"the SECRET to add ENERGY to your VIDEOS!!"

At this point, I've been editing for so long that flow is literally an emotion that I feel and I no longer have to worry about it. For a lot of you guys, I know it's something that you guys struggle with and it's probably the most important thing in video editing.
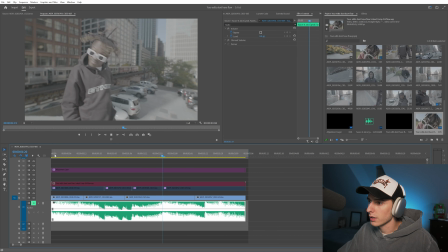So before we even go and play anything with music, here are our four clips. You can see pretty clean clips.
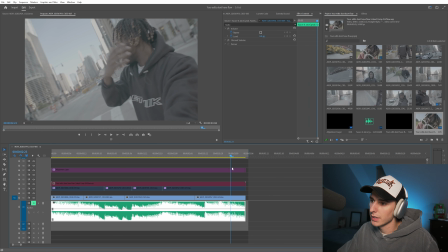Just kind of randomly selected them from the music video. They are on sync with the music. So when we do go ahead and play this, and just because the clips are synced to the music doesn't mean that the clips have flow with the music. So now I'm going to show you an example of the same four clips still synced to the music the same way, just cut differently and have certain effects on them to add a lot more flow to the edit.
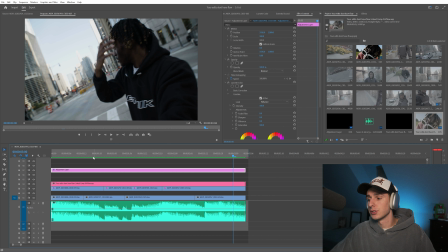And that's something you can vibe to and actually enjoy versus the first version.
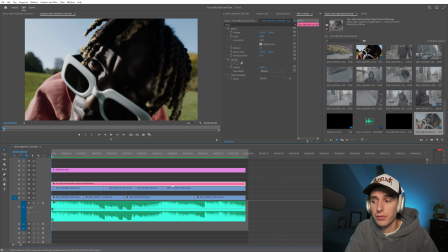It's nothing special. So let's break down the three main things that I think are most important with flow. Before we even go into the three, I want to say that shot selection is very important. It's almost like beat selection in music. If you don't have a good beat, can't really make a good song like you can toss some amazing vocals on there but like at the end of the day the beats more than half of the song pretty much and same thing goes with footage if you don't have good footage if you don't know how to select good footage then your flow is still going to be a little off but number one is just cutting to the beat of the song or cutting around the artist's flow and
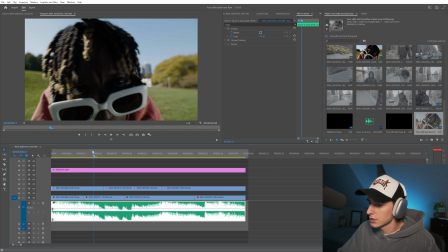you can see here when we play this is with just the cuts no effects or anything it already
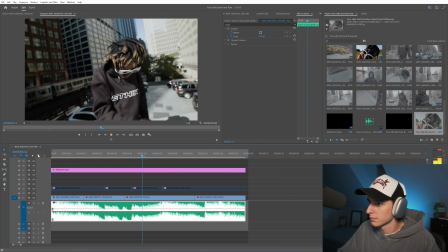has a lot more energy than this one it has that flow it feels like
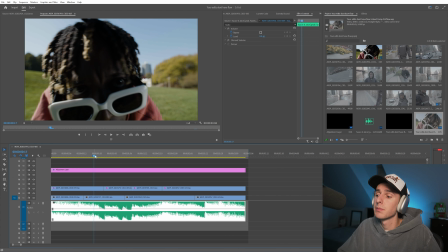it's supposed to be in the video and that's just because i cut where nxg says bitches becoming deuce i don't even know what he says actually so bitches becoming
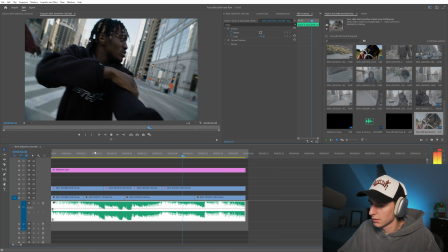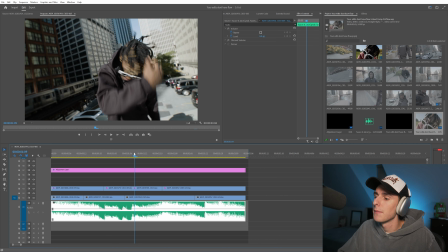but i kind of like on each word he enunciates bitches becoming becoming and it's also on the beat head right and then i would say the second most important thing to flow is just motion having some kind of motion in your clip zooming in zooming out it is good to still have like stationary tripod shots that don't have zooms and stuff add energy especially around like a base drop area like this zooming
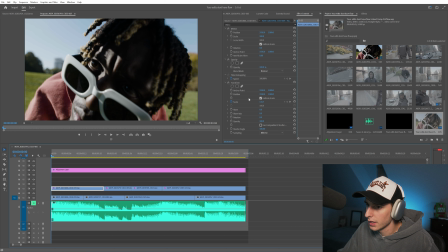in and zooming out is really important so we'll mute the audio real quick and you can see on each one of these clips i'll go and turn on these transforms basically i'm just zooming in and zooming out of specific areas for example this clip right here i just have it zoomed in and
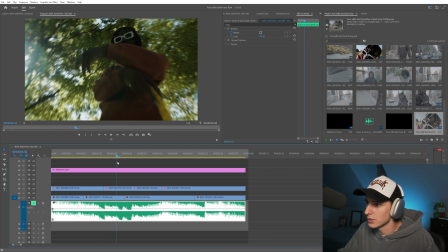it slowly zooms out just add a little bit of motion here's the opposite it's zoomed out and it's zooming in and then it's zoomed in on this clip and it's zooming out and And the last one,
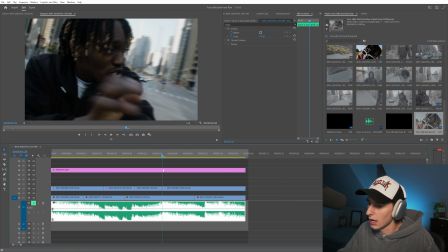zoomed in and zooms out real quick here, ready to drop. There's kind of like a little snare hit right here, and that's when it stops. So just adding motion to your edits like that with zooms is something that's super simple, but it does add a little bit more energy.
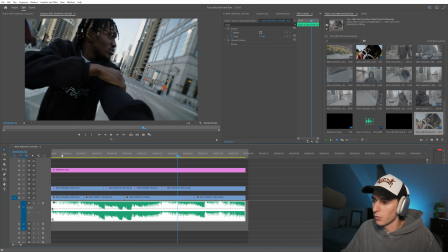And we'll show you with it and without it.
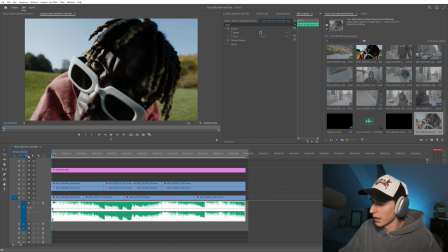So that's with it, and then here's without it.
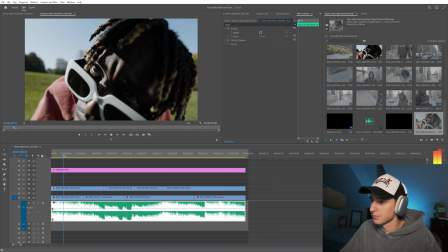And just like that, those slight zooms really add a lot to the video. and then lastly the third most important thing for flow is probably just transitions so to do that i'm just gonna highlight all my clips right
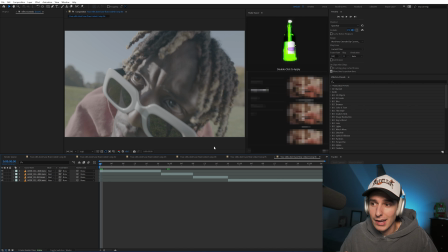click and replace with after effects composition that way i can use shake sauce i'll show you guys a little bit of it i don't want to show you too much very soon probably right around 100k this is going to be coming out this is my new after effects extension it's really good for transitions adding shake to your video it's pretty much the sauce when it comes to adding motion and energy to your edits so i'm going to let you guys
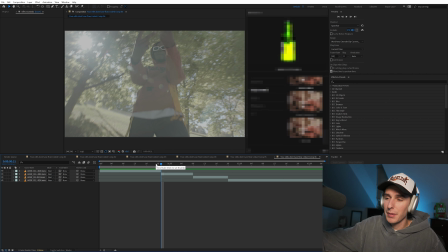see the logo and maybe probably nothing down here. It might be a bit blurred, but I'll kind of walk you through it verbally. So for the first transition here between these two clips, I'm going to add a vertical hit, just double click in the vertical hit preset inside of Shake Sauce.
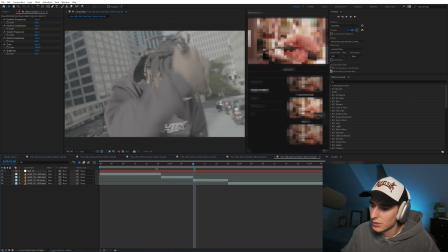The second one, let's do like a quick hit, just something really quick. We're double clicking on that. That's all we're doing.
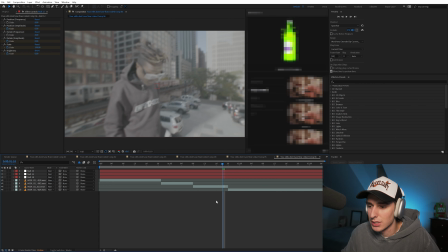And then the third one, let's do something like hard hit with flash. That way it has a flash transition as well. And then when we play that, you can see we have a little bit more shake energy here.